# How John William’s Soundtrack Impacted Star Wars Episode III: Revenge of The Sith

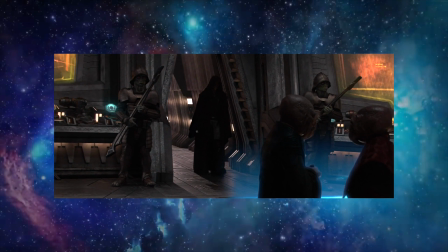While we hear it teased briefly as Anakin pledges himself to Sidious, the Imperial March,
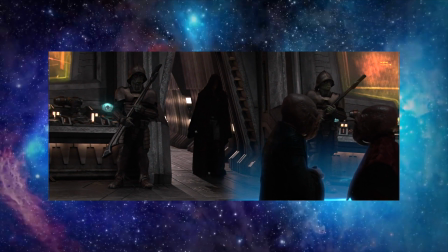or better known as Darth Vader's theme song, is much more pronounced when the Chosen One confronts the Separatists on Mustafar.
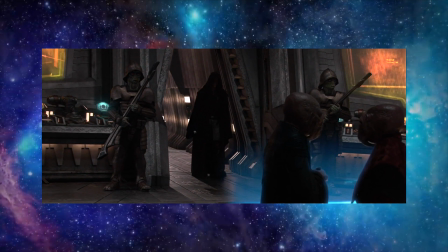Almost horror movie-like in nature as it accompanies Anakin closing off all the exits that his unwitting victims might have used.
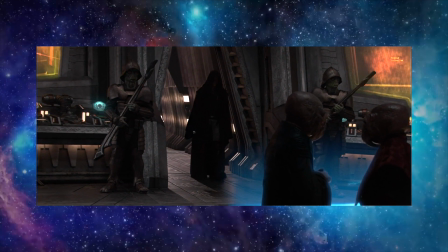This butchering is then intercut with Palpatine addressing the Senate.
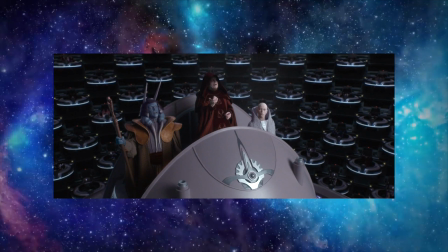The choir comes back in full force as the plans are divulged to create the first galactic empire.
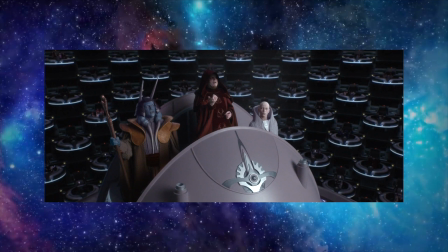All those years of planning, and a couple of lucky coincidences later, the Supreme Chancellor has now become the Emperor.
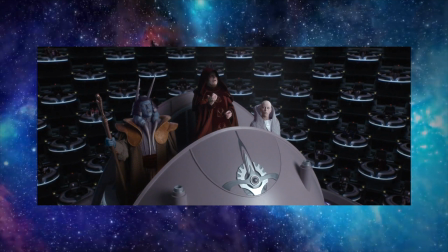He raises his arms in triumph as the music swells in menacing victory.
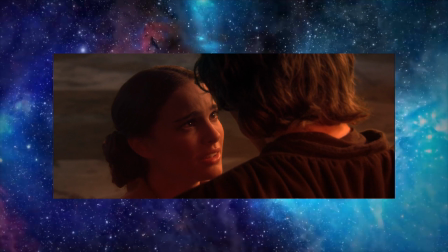Padme, feeling incredibly uncomfortable with all that has happened, is pushed over the edge to find Anakin after her meeting with Obi-Wan.
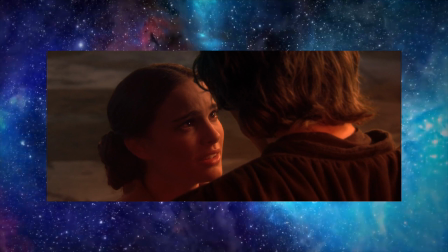When the two lovers meet on the platform of Mustafar, the score is uneasy as both parties get increasingly more stressed with one another.
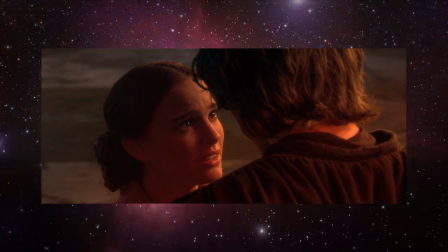The uneasiness increases as Padme begs Anakin to flee back to Naboo. Anakin's frustration with hearing the name of Obi-Wan gives way to just a little more of the Imperial March, if only briefly.
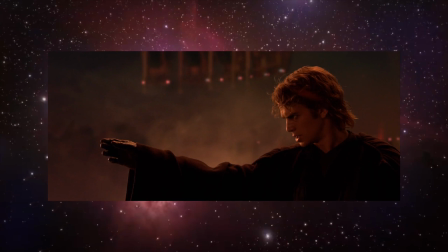This culminates in the return of sorrowful strings as Anakin attacks Padme in rage at the sudden appearance of Obi-Wan on the ship.
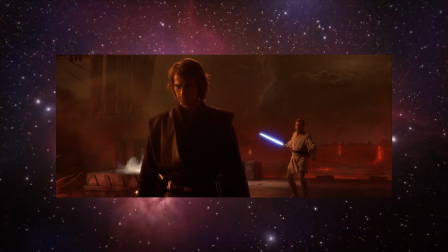We have come to it at last, the fight we've all been waiting for. Anakin versus Obi-Wan.
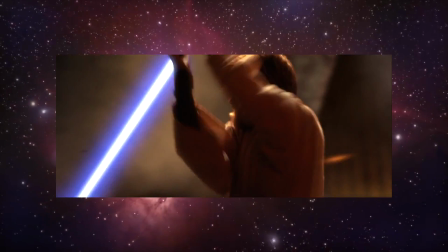The music kicks up as the two old friends engage in battle, bombastic, yet underscored with sadness.
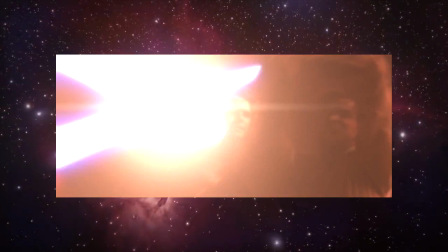An inevitable fight, but a sorrow-filled one nonetheless. This is intercut with Yoda's confrontation with Emperor Palpatine.
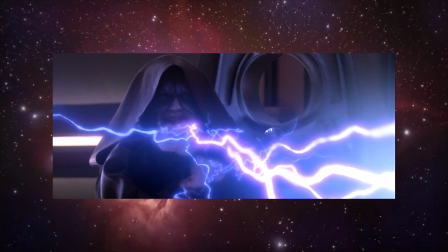The Imperial March is on full display, but altered to fit Sidious's nature.
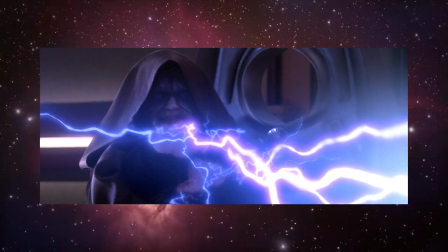grand, operatic, and punctuated by quick notes that are reminiscent of the Sith Lord's love of Force lightning.
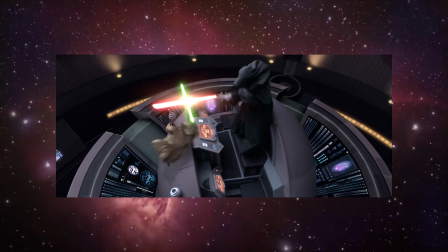The score builds as the choir joins in showcasing the gravitas of the situation as
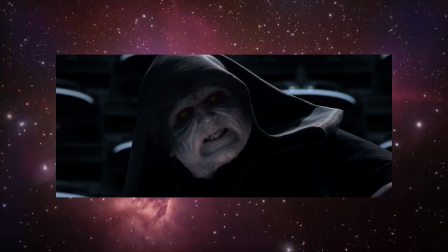the two pairs of combatants square off on Mustafar and the Senate meeting room, respectively.
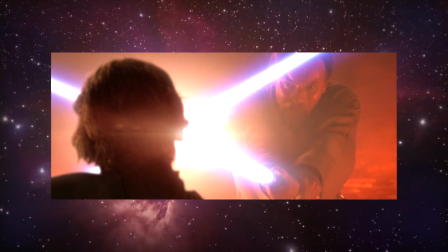Each encounter is fast-paced, and the music drives it even further. Death could arrive at any moment.
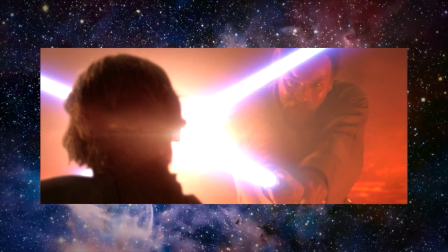Then we return to the Phantom Menace, as Duel of the Fates returns in earnest.
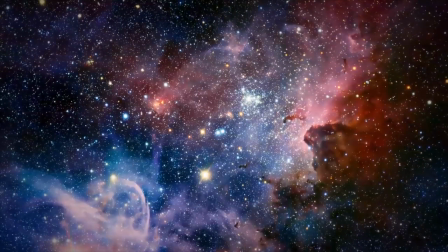The inclusion of this song is not only a callback to the beginning of the trilogy, but also acts as a continued medium of the story on display.
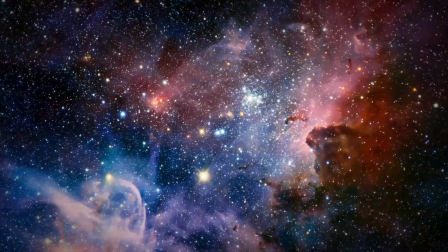If hearing it in the first film was more the battle over Anakin's tutelage by either the Jedi or the Sith, this time it acts as a catalyst for the true fate of the galaxy.
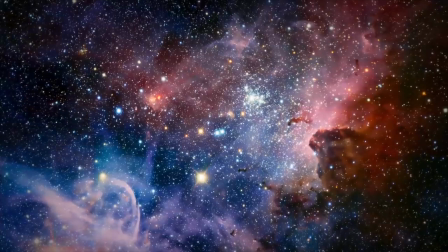These two engagements will quite literally determine the future of existence for everyone residing in this reality.
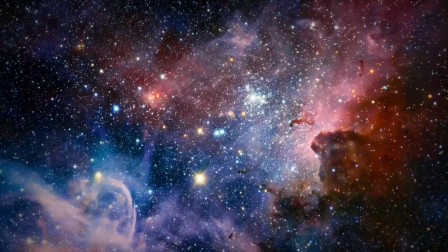After Palpatine and Yoda's fight concludes, we return to Obi and Anakin facing off on the lava-ridden plains of Mustafar.
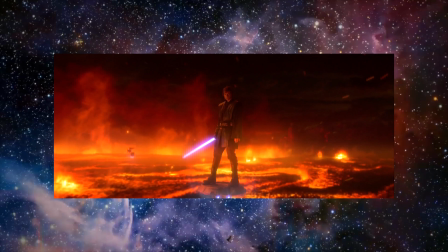The grandiose choral arrangements denote the seriousness of the circumstances.
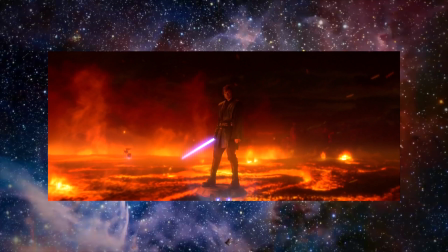Finally, Obi and Anakin exchange words where the Force theme of Star Wars can be heard, but in a twisted fashion,
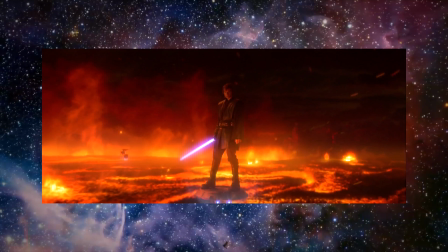a more menacing and foreboding version that underpins this moment that the three films have been leading to.
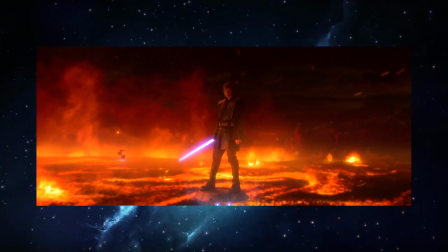The danger reaches a fever pitch as Anakin attempts to outmaneuver Kenobi on the banks of the river.
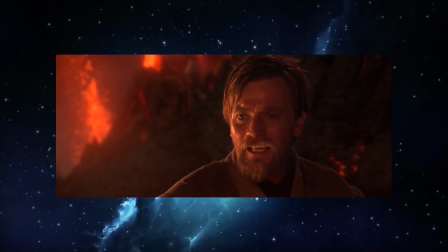Decisive notes punctuate this fate-filled moment as Anakin leaps over his old master to no avail.
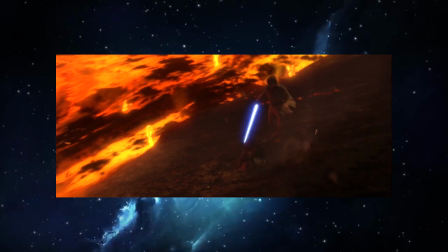The sadness-infused strings return as Obi stands atop the hill, a broken victor.
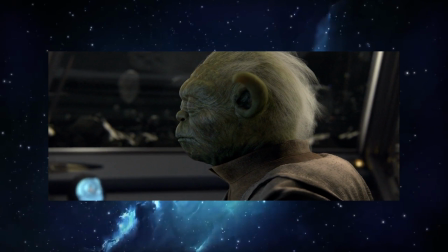The finale of the film is a mixture of that continued melancholy tone we've heard throughout and that of much more familiar tunes as we head into A New Hope.
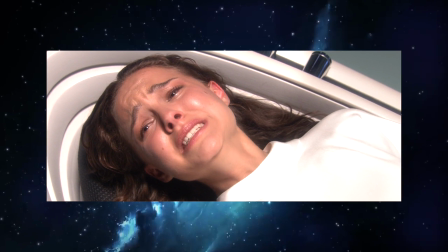Padme giving birth to Luke and Leia intercut with Anakin's transformation into Darth Vader leads back to that theme of depression and sadness that permeates most of the picture.
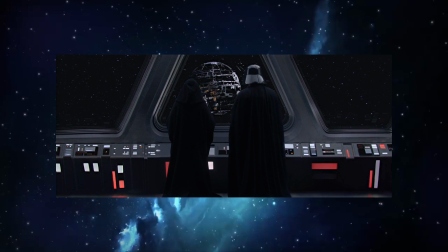The Imperial March makes a more subtle return towards the end as Vader and the Emperor stare out at the framework of the Death Star.
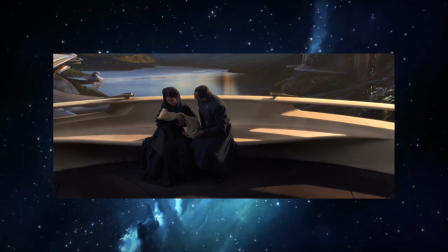Meanwhile, Leia's theme of serenity rings out as she is delivered safely to Alderaan,
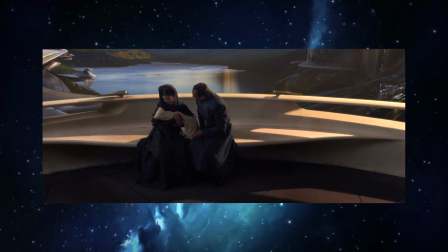which bleeds perfectly in with that main theme of Star Wars as Luke finds a new home on Tatooine, courtesy of his new guardian,
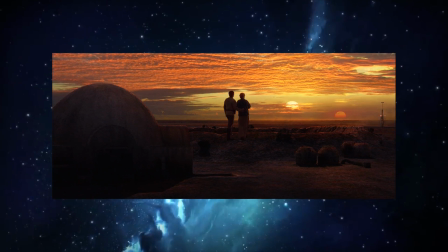Obi-Wan Kenobi. Hope finally breaks free from the orchestra as Uncle Owen and Aunt Beru look out over a dual sunset.
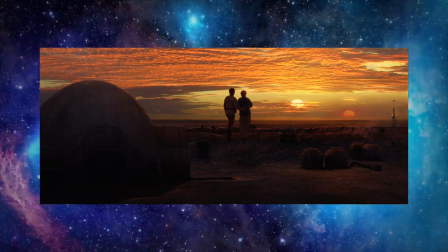While the recent galactic spanning changes have been dour, optimism still lies on the horizon.
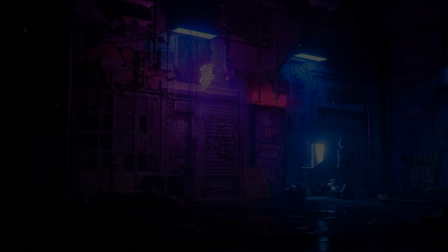A huge thank you to my buddy Jalen, aka Galactic Grizzly, for having me on another video.